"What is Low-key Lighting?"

Hi, I'm Sarish Sudhakaran. In this video, let's talk about low-key lighting. First of all, there's a difference between the meanings of the terms high-key and low-key in photography and cinematography. This video specifically refers to cinematography, and when we use the terms high-key or low-key, we usually use them in relation to film lighting. So you have to be lighting a film set or scene, and that's when you use the words high-key or low-key. Basically, you're looking for the difference in exposures between the subject or the face or whatever is in the foreground and the background. Compared to your subject, the background can either be overexposed or underexposed or roughly in the same exposure zone. When the background is slightly under the subject or roughly equal to the subject, as you can see in the scene, we call it medium.
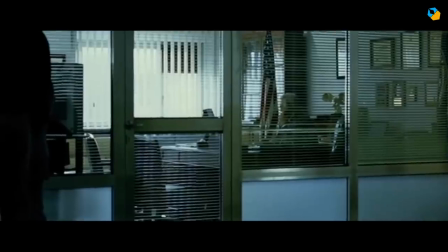(0:51)
It's neither high key nor low key. Most films tend to fall in this category.
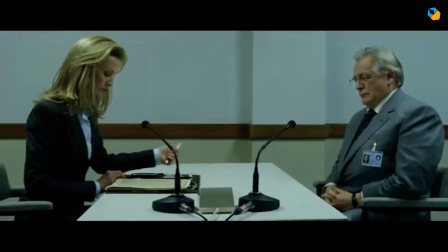(0:56)
When cinematographers keep the background slightly below the main subject, they're signaling that their lighting isn't trying to make a dramatic statement.
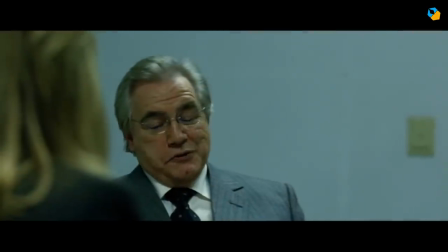(1:04)
They're trying to show things as they are. So realistic scenes tend to follow this system. This is neither high key nor low key, just normal. Now when the exposure of the background is higher than the face, that's when you call it high key lighting. For example, I will raise the exposure of the lighting in the background and as you can see it suddenly appears more cheerful also the shadow side of my
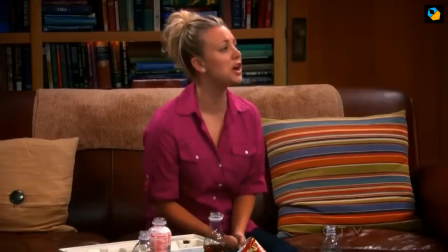(1:27)
face is filled because i have a reflector on as well this shows a world that is more cheerful more bright and you can see everything
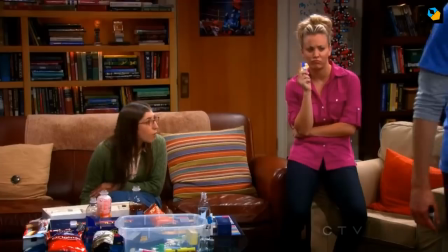(1:36)
now it doesn't mean that the shadows are washed out the blacks are still deep and black it's just that compared
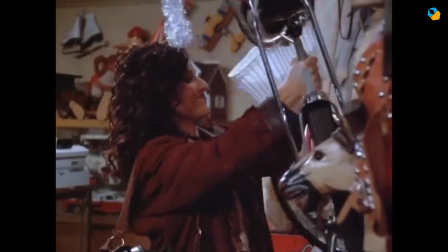(1:43)
to the main subject the exposure in the background and all the surrounding areas are much higher,
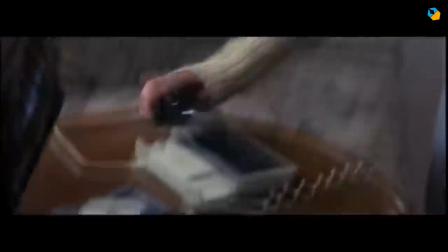(1:48)
higher key. Hence the word high key. The contrast ratio in a high key setup is low as well.
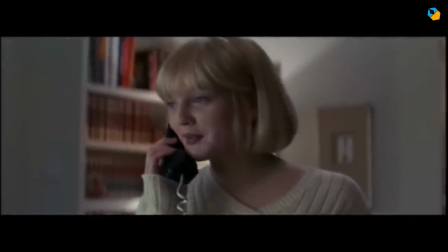(1:54)
If you don't know what a contrast ratio is, check out the video I made on the subject. I'll link to it below. This video specifically refers only to low key lighting. Now, when the background is a lot darker than key, let's say I turn it off. Now you have what is called low key lighting. When the subject is exposed, let's say, correctly, whatever the exposure you want it to be. The background is much lower in terms of exposure to the subject. That's when you call the scene a low-key scene.
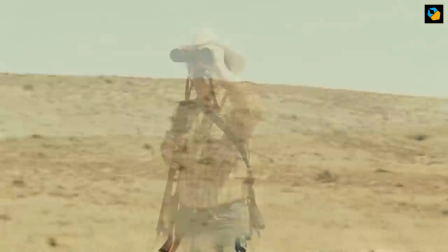(2:24)
Both high-key and low-key are derived from nature, roughly. The sun and moon are both point sources.
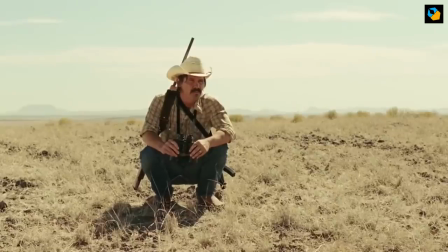(2:30)
On a clear day or night, their light casts harsh shadows. The main difference is sunlight is so strong and overwhelming.
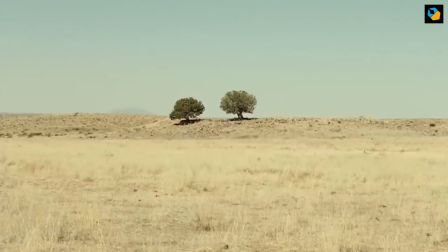(2:36)
It's like a tsunami in a bathtub.